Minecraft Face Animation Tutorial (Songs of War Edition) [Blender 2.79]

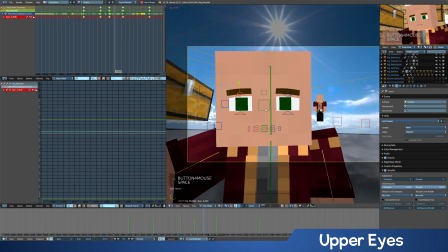[37:11] Want all of Erdonia. It's going to cost you double. Yes.
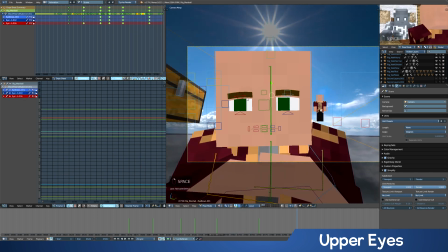[37:16]
That looks pretty good. Again, it's not amazing, but it's totally gets the job done.
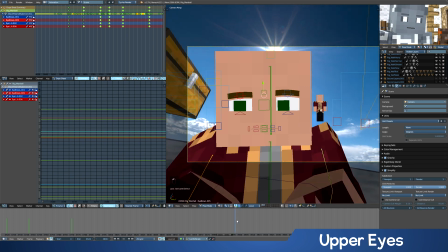[37:21]
I would recommend anyone to go above and beyond what I'm doing and kind of find better ways of doing faces, but again, this was more how I do faces. Okay, so he's reaching under here for another map. So I'm kind of going to the start of the shot. I'm actually going a little bit before the shot starts and kind of
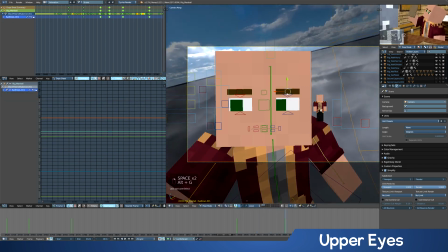[37:37]
Alright. have him kind of looking at another map again, similar to before, have him kind of scrunching his eyes as he's kind of looking the map over.
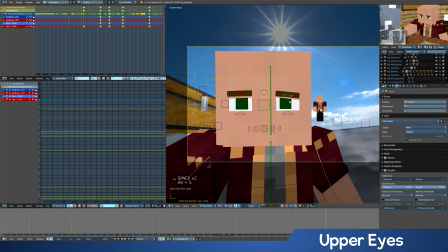[37:50] Alright, that'll be 200 gold.
Then again with the kind of low eyebrows as he's trying to make 200 gold off them, but kind of at the same time the kind of happy, mischievous looking ones. And I usually, if he's completely happy, I'll have the eyebrows flat.
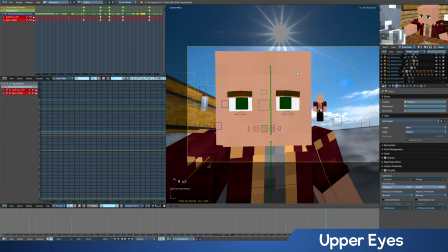[38:08]
If he's more like just kind of standard happy, it'd be kind of more, give that kind of look a little bit.
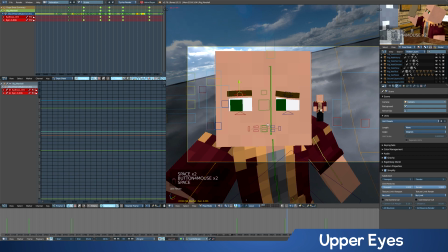[38:15] That'll be 200 gold.
And here I might even do a little bit of a, That'll be 200. he kind of goes, that'll be 200 gold, and comes down.
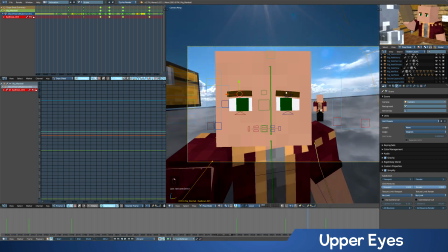[38:23]
So I might have a little bit of an eyebrow raise in the middle, right in the middle here. I'm going to bring the eyebrows up.
That'll be 200 gold.
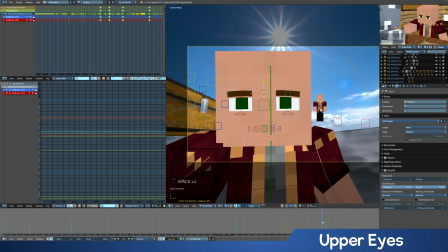[38:30]
That way he can end the sentence on the eyebrows kind of going back down.
That'll be 200 gold.
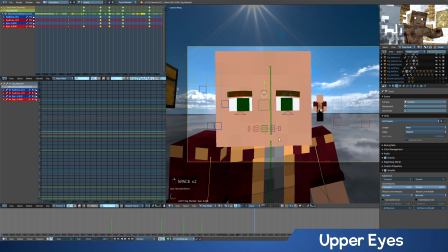[38:35] I thought you said it'd be double.
Here we get some angry bits, so now I'm going to set all the keyframes here right before the start of the shot. It's 200. It's 200.
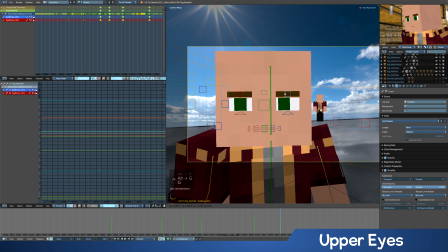[38:44]
Then we'll reset things in a little bit and move it down here. Get a little bit of a, when I have people angry, I usually bring the eyebrows nice and low.
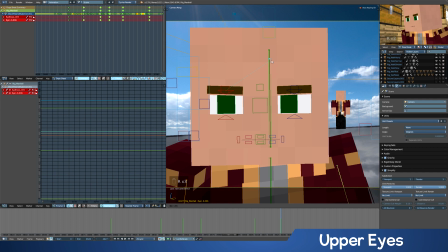[38:52]
Also, you'll notice when I rotate these things, it kind of starts getting a little off-centered, so usually then I'll have to go and grab these, pull them back in a little bit. Also worth noting, I didn't mention before that when doing all these facial animations, I always have the individual origins set.
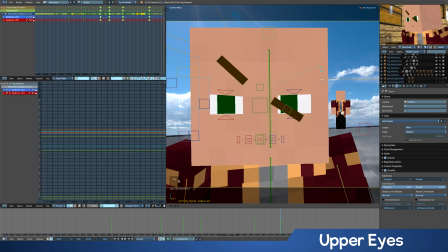[39:06]
If you had it set to median point, you'd start getting some weird stuff like that. So definitely stay in individual origins.
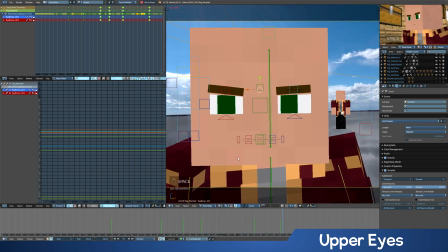[39:12] I thought you said it'd be double. It's 200 gold, pal.
So he goes a little angry at first.
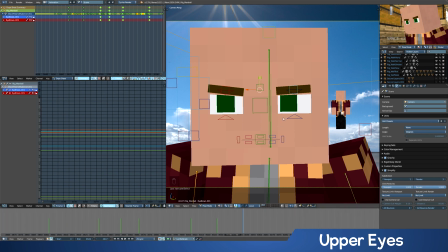[39:17] It's 200 gold, pal.
So again, a lot of this is like listening to the dialogue, finding out where the beats in the conversation are, where his kind of phrases are. This is actually how I do the character animation as well. I listen through the dialogue. I find out where the ups and downs, the starts and stops of the sentences are.
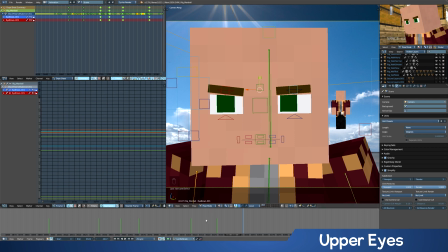[39:32] So it goes, it's 200 gold, pal.
So you want it to end on a pal. He kind of is a little angry at the end. But if he's already angry now, we can't really get the effect of him being angry at the end. He's just going to be angry the whole time. So we're going to make him a little angry.
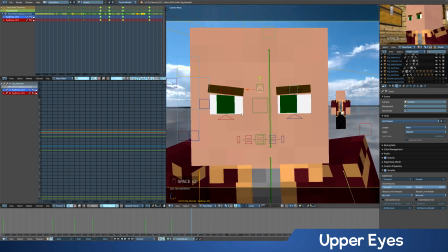[39:45]
But then when he says gold here, he's going to get a little bit less angry. Gold. open up his eyes a little bit more, raise his eyebrows a tiny bit. Let's do that for the other one. That way we can bring it back down in a moment.
Pal.
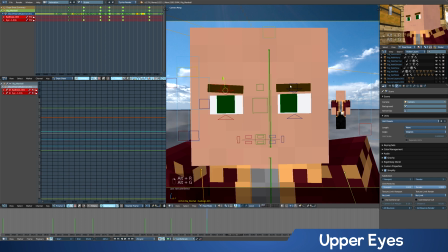[40:06]
So now on PAL, let's actually just reset it all and bring it all back down. Bring it down a little more. He's more annoyed than anything.
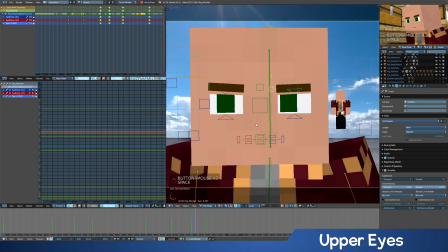[40:25]
There we go.
It's 200 gold, pal. It's 200 gold, pal.
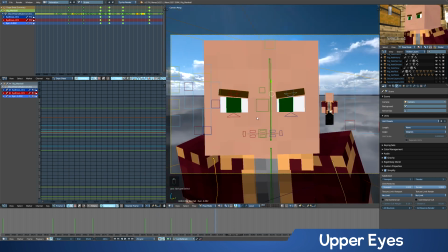[40:32]
Definitely don't neglect watching this one, because sometimes we get in the habit of kind of watching the viewport, and it might look like one thing in the viewport, but from like that camera angle,
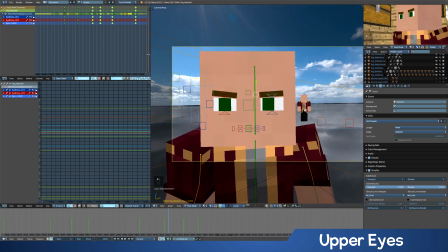[40:41]
it might look a little different. Let's actually make this a little bigger. It might be a little hard to see on the tutorial, so let's make that a little bigger just for you guys.
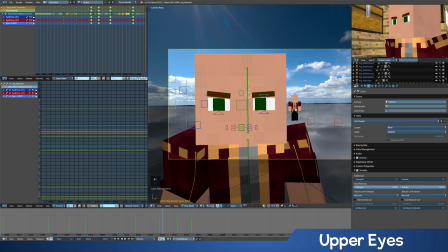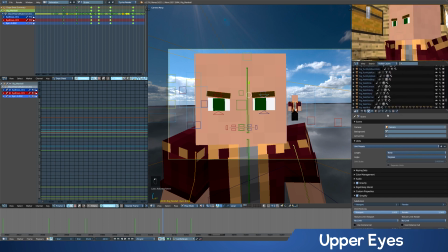[40:54]
There, it's be a little easier to see now. Okay.
It's 200 gold, pal.
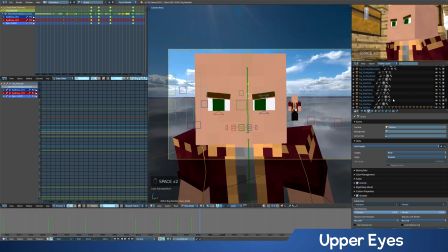[41:00]
Honestly, if you want, you could even change like the graph editor to something like that and just push that aside, because you won't really be doing the graph editor for most of this. In fact, almost none of the facial animation I'd use graph editor.
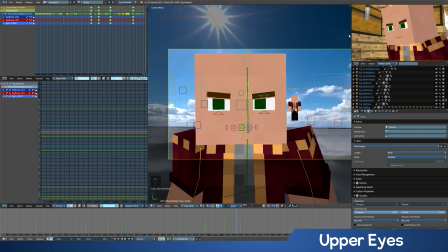[41:09]
So if you wanted to, you could change this to a viewport, get rid of that, pull this way over if you want a little more space.